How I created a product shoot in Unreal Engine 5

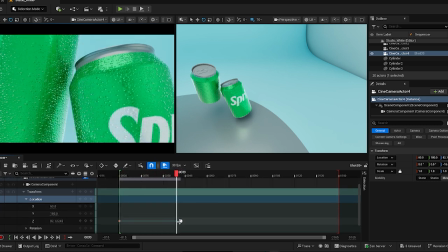I was able to develop that foundation that I was hoping to build at the start of this project, and I was able to produce most of the shots I wanted quite quickly.
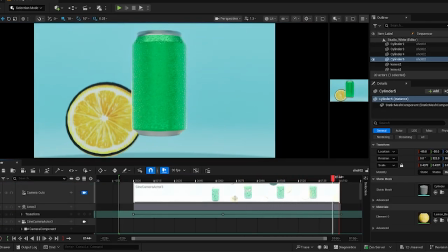Weirdly enough, the biggest challenge was texturing these lemons I wanted to add in the background for a bit of extra motion.
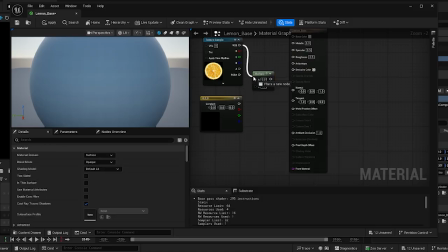I kid you not, these took a lot of refinement to get right.
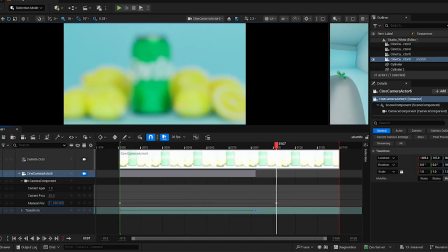To add some extra realism, I also decided to experiment with adjusting the focal length and manual focus on the digital cameras, and this helped to make the shots look a lot more realistic.
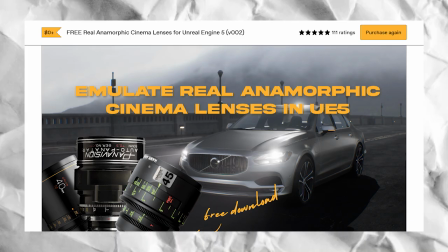I had also planned to include camera plugins, however due to time constraints I was unable to add them, so going forward plugins are definitely something that I would like to look into.
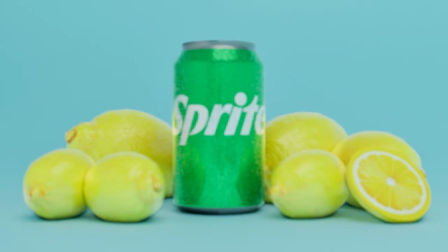And overall, I now have a strong foundational understanding of Unreal Engine, and before starting this project,
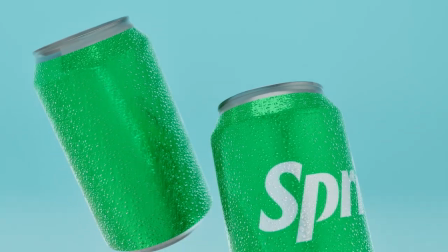working in the software felt overwhelming, but now I can confidently set up a digital studio, light scenes effectively,
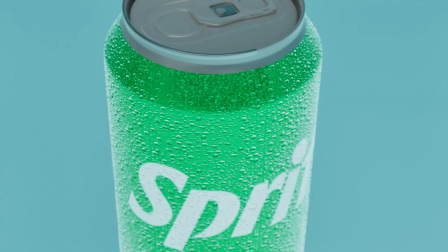produce materials from scratch, and source/optimize assets. While I didn't have time to explore plugins or particle effects, I now have a strong foundation to build on. In fact,
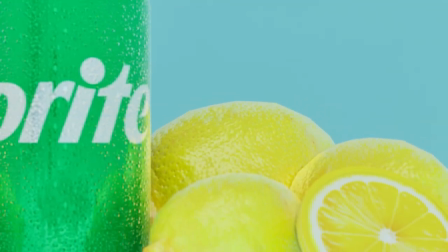I'm quite excited to continue growing my skills and seeing what's next. I no longer feel intimidated by using the software.